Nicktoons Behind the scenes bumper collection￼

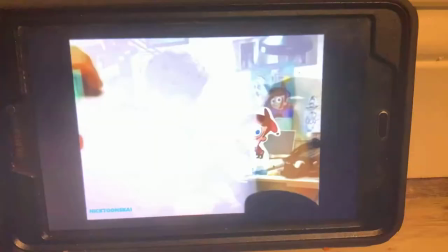[0:03]
cartoons. I'm going to interrupt Butch Hartman, the creator of The Fairly Odd Parents, and right now I'm going to teach you how to draw Timmy.
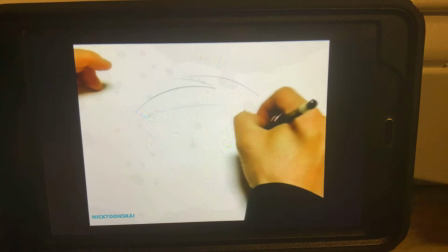[0:09]
Okay, first thing you want to do is start off with his hair. Timmy's got a big pile of hair in his head.
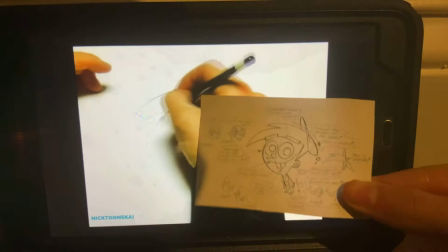[0:13]
Come down on the side of his head here, and then do his ear over here. And all the Fairly Odd Parents characters have a little number 6 inside their ear.
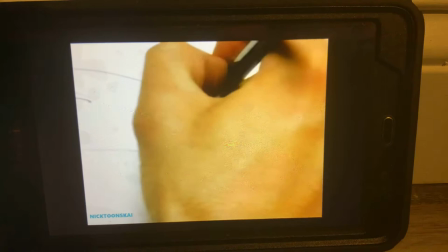[0:20]
And now do the side of his face. Keep his face big and wide. Then you do his hat, his famous pink hat on the back of his head.
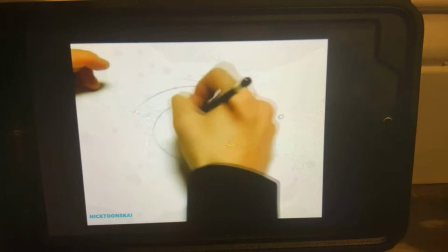[0:26]
Use the top of his hair to bring the hat down like that. Don't forget the floaty button. It kind of defies gravity.
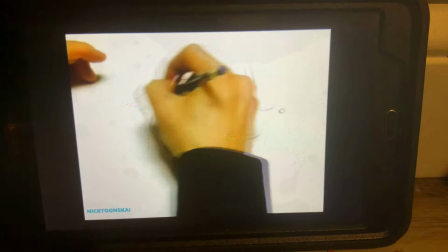[0:31]
Now do his eyes. He's got really big, giant eyes. They take up almost his whole face. He's got these little rectangle eyebrow shapes up here.
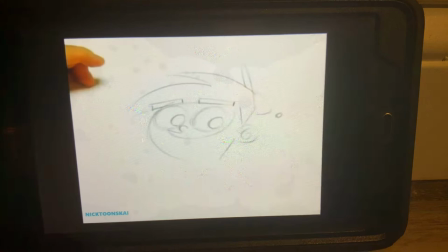[0:38]
And his nose is round. Then his smile comes all the way back around the back of his ear.
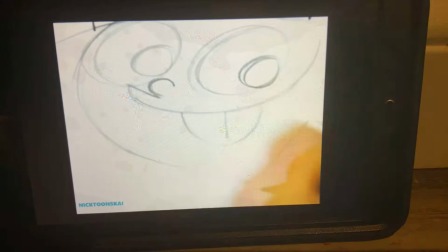[0:43]
Now we're missing a very important element here. And those are his big, giant buck teeth. Don't forget those.
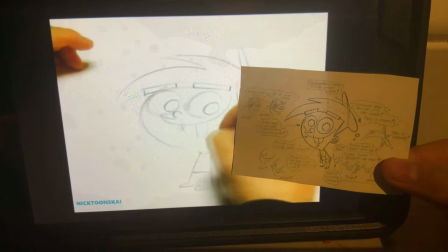[0:48]
Now his body's kind of just a little triangle, like that. Some feet on the bottom. And then don't forget his pants at his shoulder.
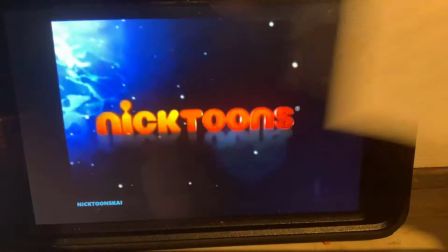[0:54]
Golf club shape for his hands. And that is how you draw a team.
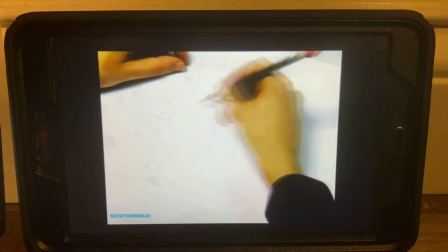[1:03]
Nicktoons. Hi, I'm Brian Konitzko, co-creator of Avatar, and I'm going to show you how to draw Katara.
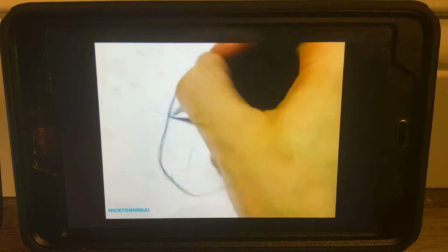[1:07]
So to draw Katara, I like to do the construction of the head. You want to find the center line, vertically and horizontally.
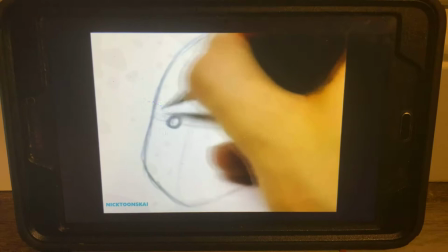[1:15]
Next, I like to find the eyes, and I usually start with the irises and the pupils.
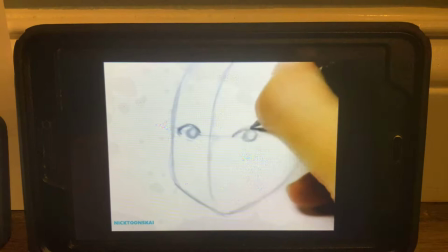[1:20]
Since her head is turning away from us, we're going to see less of this eye and more of this eye.
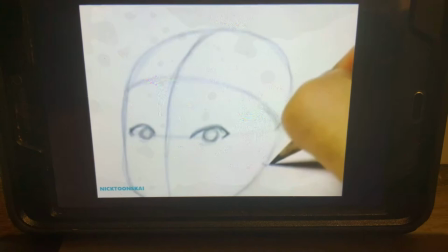[1:25]
Then I find the front of the hairline, and that's going to wrap around the contour of the head.
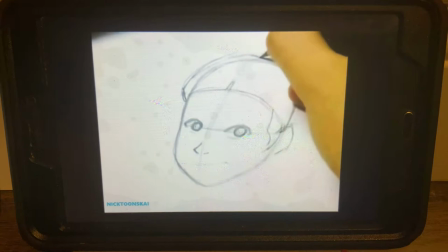[1:30]
Tucks right behind the ear. Find the nose, draw her mouth, and give her hair a little bit of thickness.
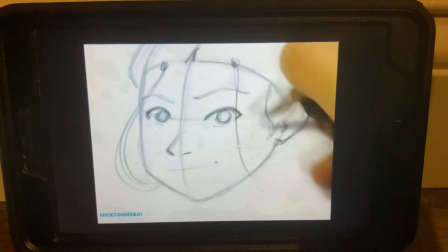[1:36]
And then right about above her pupils, I like to attach her braids. And I always think it looks cute if it covers up a little bit of the corner of her eye.
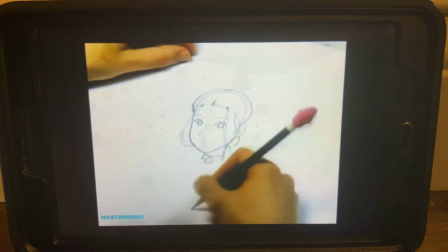[1:44]
Draw her neck, and her braid, it has 8 bumps to it.
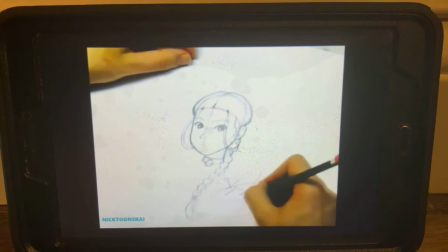[1:50]
Finishing touch, add the highlight in the eyes and the pupils, which always brings her to life. And that's how we draw a guitar.
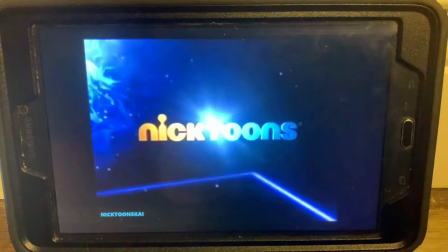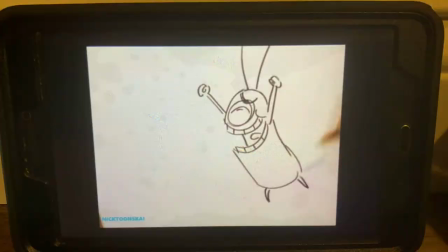[2:04]
Hi, I'm Eric Eldridge, a storyboard artist here on SpongeBob SquarePants. As a cartoonist, you want to think of yourself as an actor acting on the page.
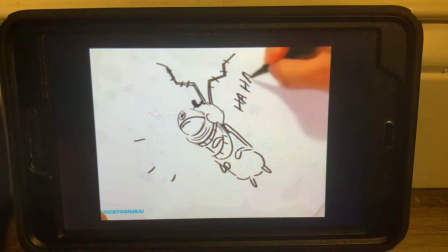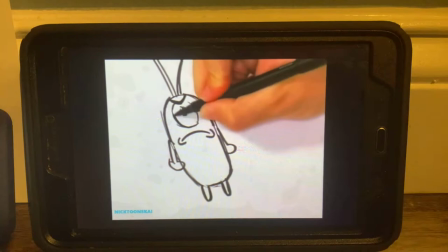[2:22]
So don't be afraid to get emotional about your drawings.
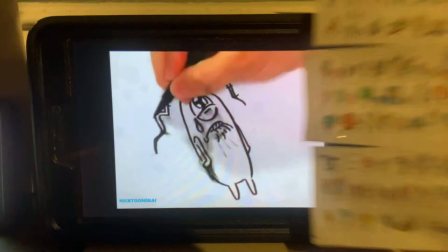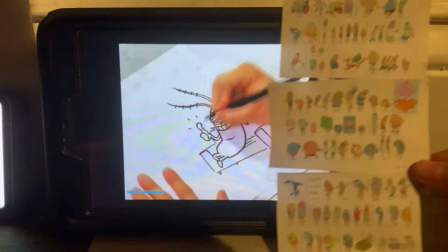[2:36]
Show from like the beginning. I really enjoy it. I'm having a blast just because it's my sense of humor. Now let's take a look inside Nicktoons. Hi, my name is Sanghyun Noh and I'm supervising director for Avatar.
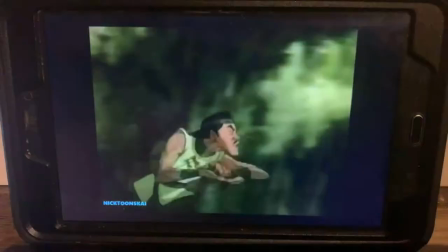[2:52]
And today I'm gonna show you how to draw Pirate Barker O punching.
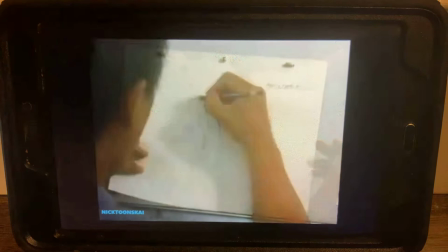[2:57]
First, we have Pirate Barker O in the start position. Let me show him winding up to punch.
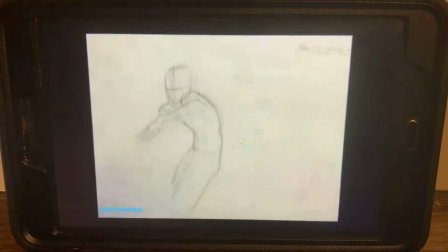[3:05]
Next, we have the action where he punches. And finally, we have the pose where he settles after the punch.
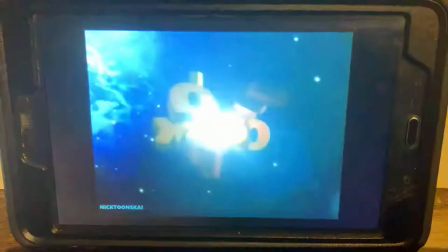[3:12]
And that is how you draw Pirate Barker punching. Now, let's take a look inside Nicktoons. Hey, I'm Butch Hartman, the creator of The Fairly Odd Parents, and I'm going to teach you how to draw Cosmo.
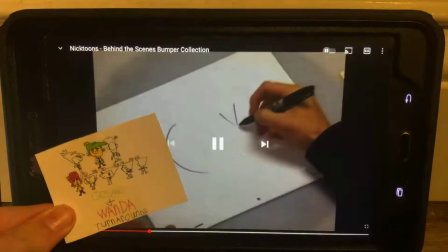[3:24]
You want to start off with my letter C. Draw his hair on this side. Draw his ear, a little number 6 right there inside.
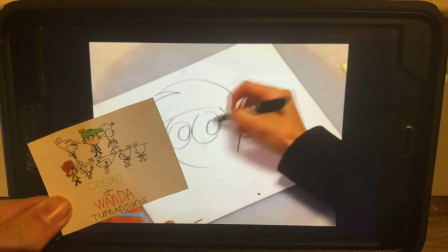[3:31]
Real big on his hair because he keeps it nice and clean. 2 big circles for his eyes because he's real expressive.
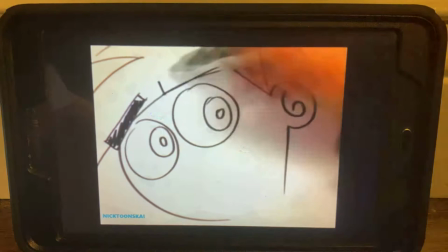[3:37]
Draw his eyes. It's a bunch of circles. Draw the little pupils in there. And then do his eyebrows, which is basically 2 rectangles.
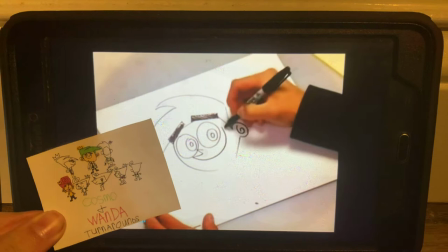[3:45]
And then draw his nose. Here's his mouth because he's always talking. It takes up most of his face.
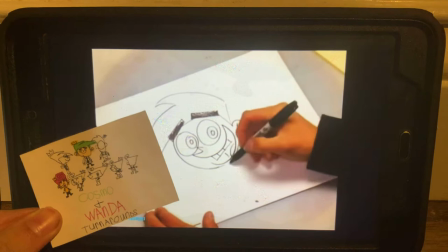[3:50]
Open his mouth up. Give him some teeth so he can eat. Add his tongue and then draw his body, which is just a little triangle with feet on it.
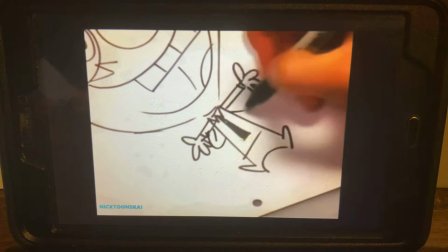[3:57]
Pants. He's got a tie because he dresses for work. Put his arms on there. He wears long sleeves.
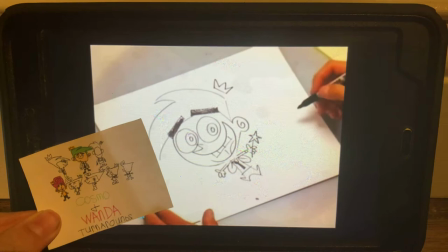[4:02]
And then his fingers, only 4. Draw his wings. And the most important part about being a fairy godparent is his magic wand and his crown.
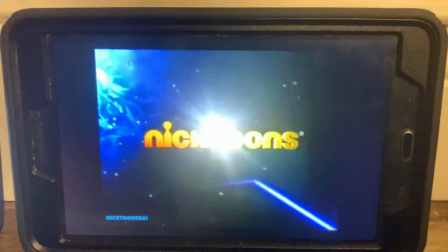[4:10]
And that is how you draw Cosmo.